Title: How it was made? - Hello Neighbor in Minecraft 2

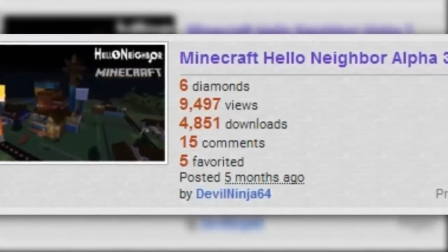Antes de ponerme a trabajar en la animación en sí, publiqué varios videos, los timelapse, timelapse o como ustedes quieran llamarlo, que los dejaré en la descripción del video también.
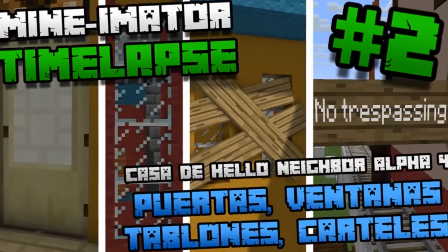El primero eran detalles para la casa, y el otro era el movimiento del tren, el recorrido.
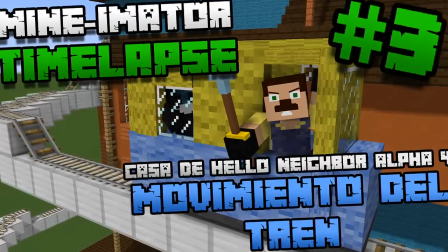Y una vez terminado con los detalles, ahora sí me puse a trabajar con el storyboard al lado del PC.
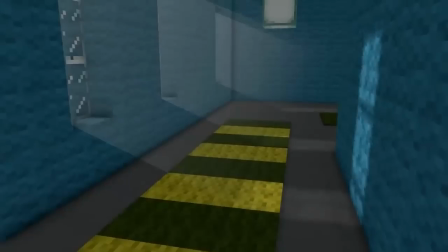Primero la escena del amanecer. Aquí le quise dar a estas ventanitas un efecto de luz.
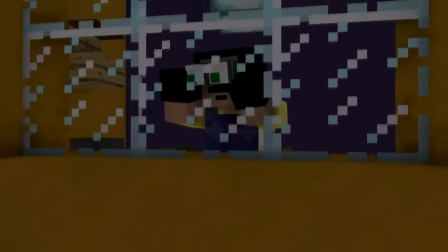Gracias a un tutorial que vi, lo logré. Aquí vemos al vecino, como todas las mañanas, viendo la ventana con su binocular.
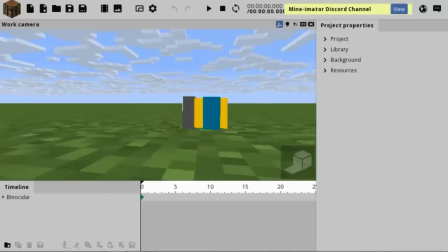Aquí pueden ver el binocular. Bonito, ¿verdad?
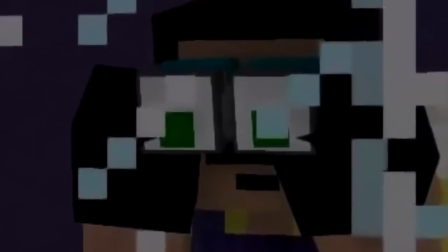Y para darle un efecto de ampliación de los ojos en el ocular, solo coloqué los ojos del vecino allí y le agrandé el tamaño.
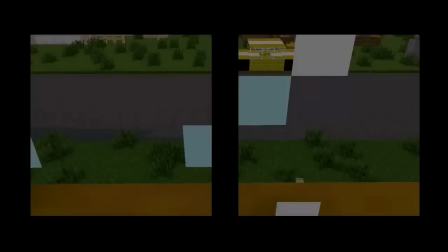Más nada. Aquí podemos ver a Shovel Knight, uno de mis videojuegos favoritos, en serio, lo amo.
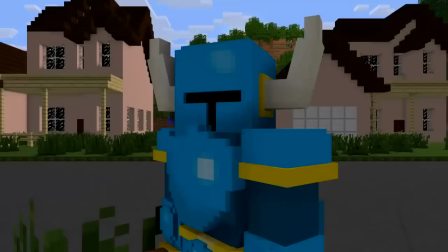Lo coloqué por esa razón, literalmente. gente. Como es costumbre de Shovel Knight, tiene que sacar los tesoros de la tierra.
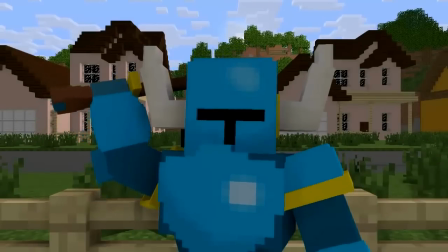Así que se prepara para sacarlo y ya, Death Knight be surprised.
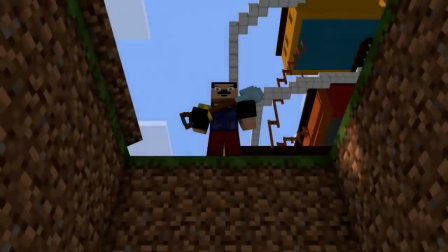Aquí está el movimiento de Shovel Knight. En esta parte, el vecino lo entierra y se queda con la pala.
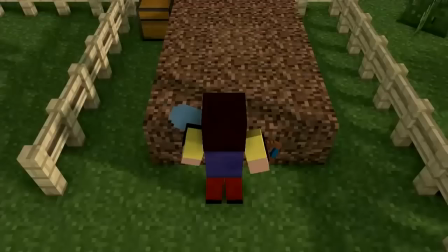Aquí originalmente iba a colocar la música de Zelda, pero no me gustó, así que coloqué la típica del juego de Final Fantasy.
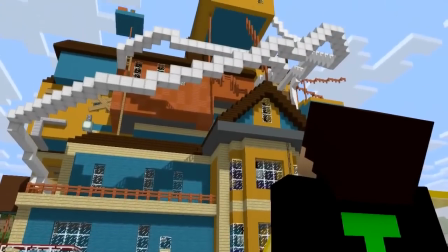Aquí Tecno llega y se encuentra con una Omega Casa del Demonio.
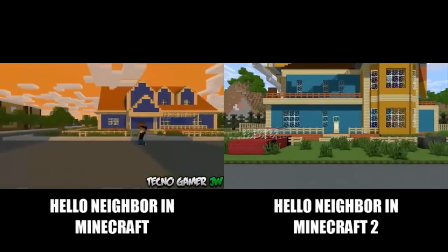En esta parte quise agregarle un parecido con la animación anterior, que son estas rayas y la música y el acercamiento a un objetivo concreto.
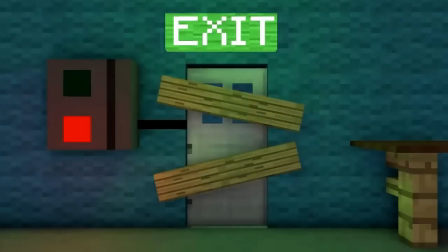En este caso es la puerta. Obviamente tuve que darle a la puerta unos retoques más.
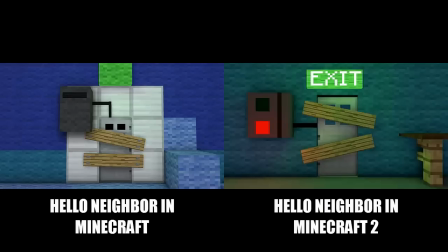Aquí una comparación entre la primera animación y la segunda. Coloqué más iluminación, el exit, la ranura para pasar la tarjeta y lo único que quité son los tornillos y los tablones.
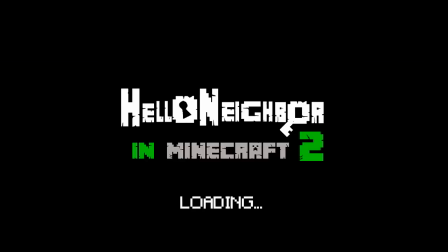Aquí, como quería implementar elementos del juego original, coloqué la pantalla de cargando.
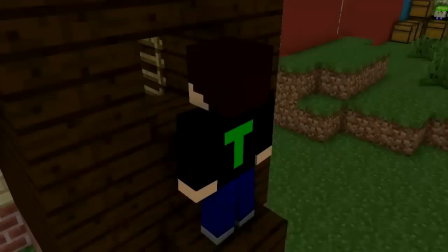Según el juego tenemos que abrir la puerta del ascensor para subir para arriba. Ni modo que para subir para abajo.
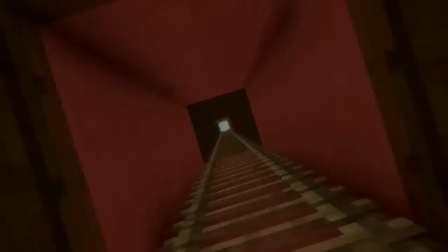Aquí hice esta escena así para ahorrar tiempo, para no hacer la animación de Tecno subiendo las escaleras,
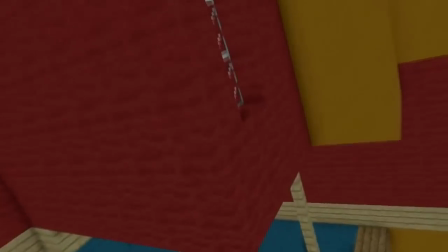investigando este sitio, bajando las escaleras, saltando como un loco, ir a esta habitación y fin.
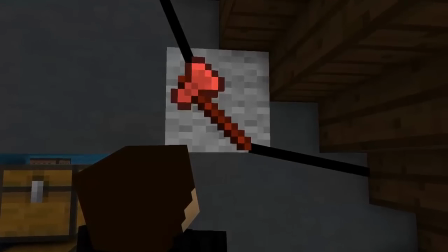Aquí, según el juego, tenemos que agarrar la palanca de este sistema de cable con el imán.
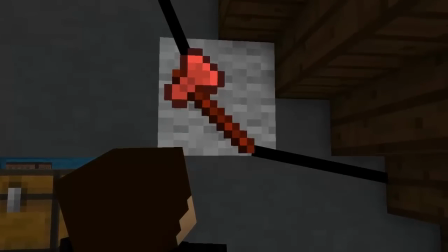Aquí la palanca lo reemplaza el hacha, que está ardiendo, pero como soy yo, lo agarro con la mano y mi mano se muere.
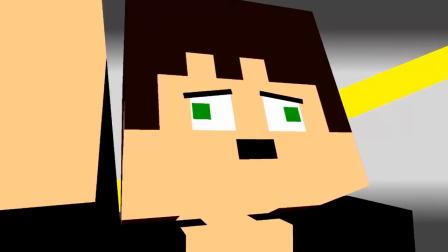Y en esta parte quise hacer el parecido como las escenas de Dragon Ball u otros animes,
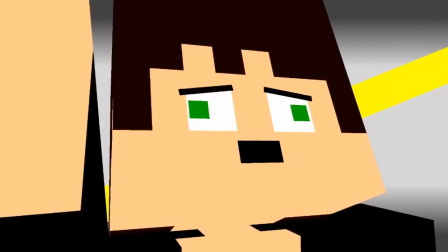que detrás de un personaje pasa una raya a toda velocidad, como suspenso, no sé.
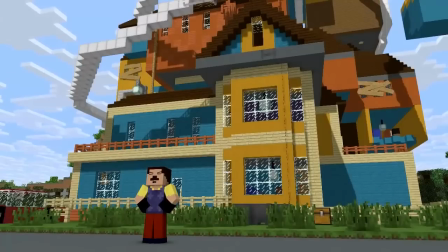Y como el hacha está caliente, lo lanzo a la ventana y le cae al vecino.
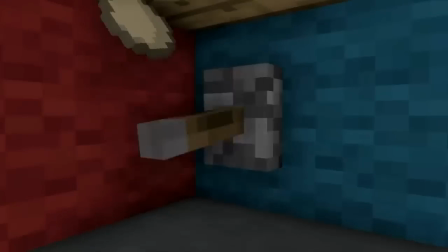Aquí coloqué esta escena random, Tecno buscando una forma de ir más rápido por la casa y cae encima del vecino.
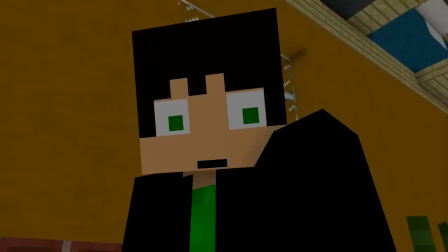Originalmente, después de esto, el vecino empezaba a perseguir a Tecno,
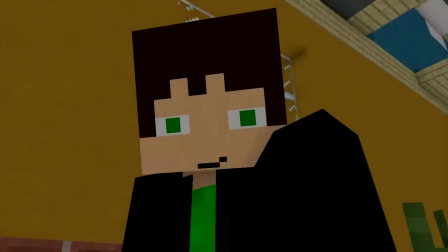pero quise colocar esta escena así porque, no sé, se veía como un momento sexy.
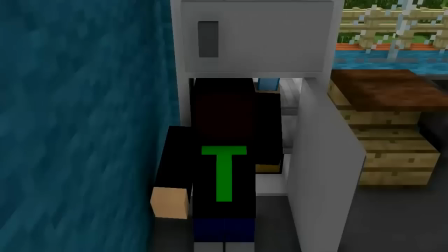¡No!
Aquí Tecno encuentra la tarjeta y dos leches que quedaban en la nevera del vecino y para probar, Tecno la toma.
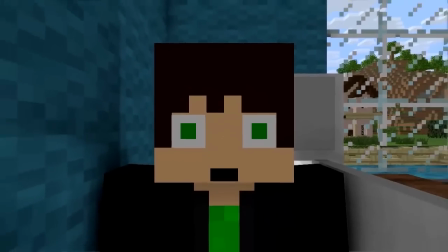Y al principio nada, pero luego pasa algo normal, podríamos decir.
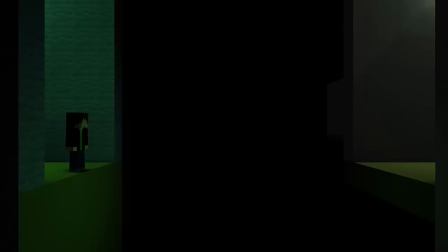No me preguntes qué está hecha la leche, por favor, no me preguntes. El sótano me costó un poco en hacerlo porque hubieron lugares que no coincidían, era muy pequeño, etc. Pero aquí no se puede llegar al otro lado sin el doble salto. Así que es hora de investigar más a fondo la casa.
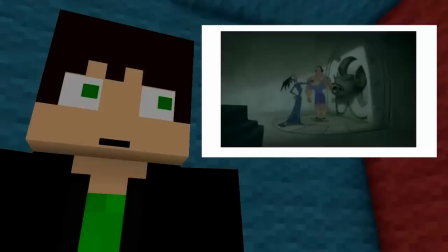Esta es la parte del tren. Aquí hay un botón y una palanca, pero a Tecno le vino un recuerdo, así que la palanca puede ser una trampa.
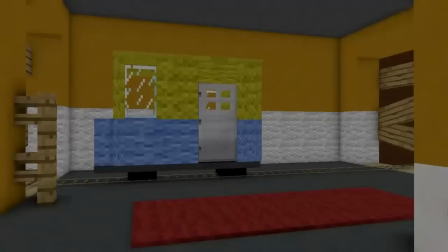Es mejor ir por lo seguro, así que pulsa el botón, el tren se mueve y Tecno lo persigue. Entonces se le cae un balde que tenía leche.
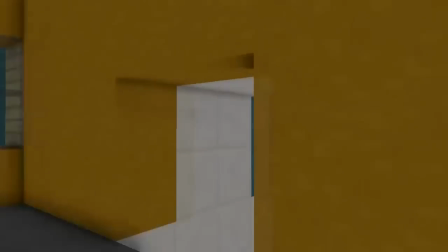Este es el segundo que Tecno tomó de la nevera y que en algún momento de la casa que no se mostró en la animación se lo tomó.
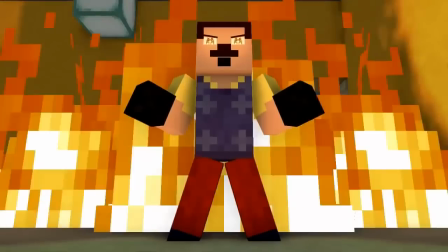Bueno, entonces el vecino llega y se transforma en Super Saiyajin. En esta parte coloqué tres fuegos, izquierda, centro y derecha.
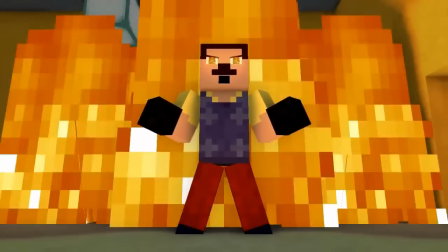Bueno, eso es muy obvio, con su iluminación y los ojos del vecino los reemplacé por ojos de fuego, dando la impresión de que se molestó, se enfureció.
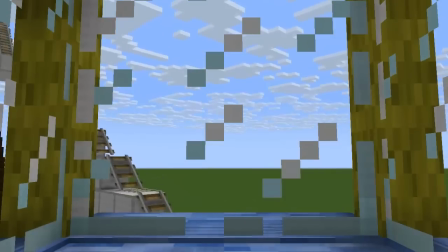Entonces va a buscar a Tecno y aquí algo gracioso. El recorrido del tren dura 27 segundos, pero en la animación duró 16.
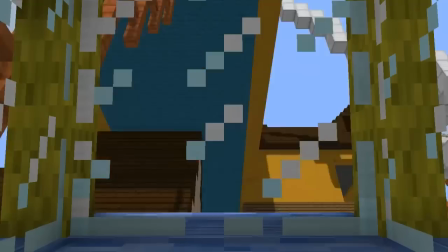O sea, todo eso. Bueno, al recorrido le aumenté la velocidad para que cuadrara con ese momento, pero son detalles, detalles, detalles.
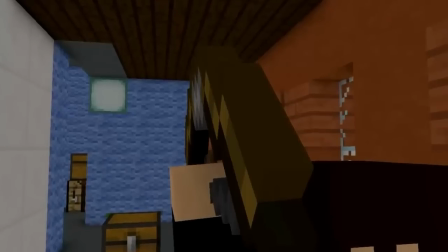Aquí Tecno tiene el arco y la flecha. ¿Por qué el arco y la flecha? Para mantener la esencia de que es una animación de Minecraft y por ende debe tener elementos del mismo. Reemplacé la escopeta por el arco y la flecha. Aquí, según el huevo, tenemos que obtener la llave verde para ir a un mini huevo.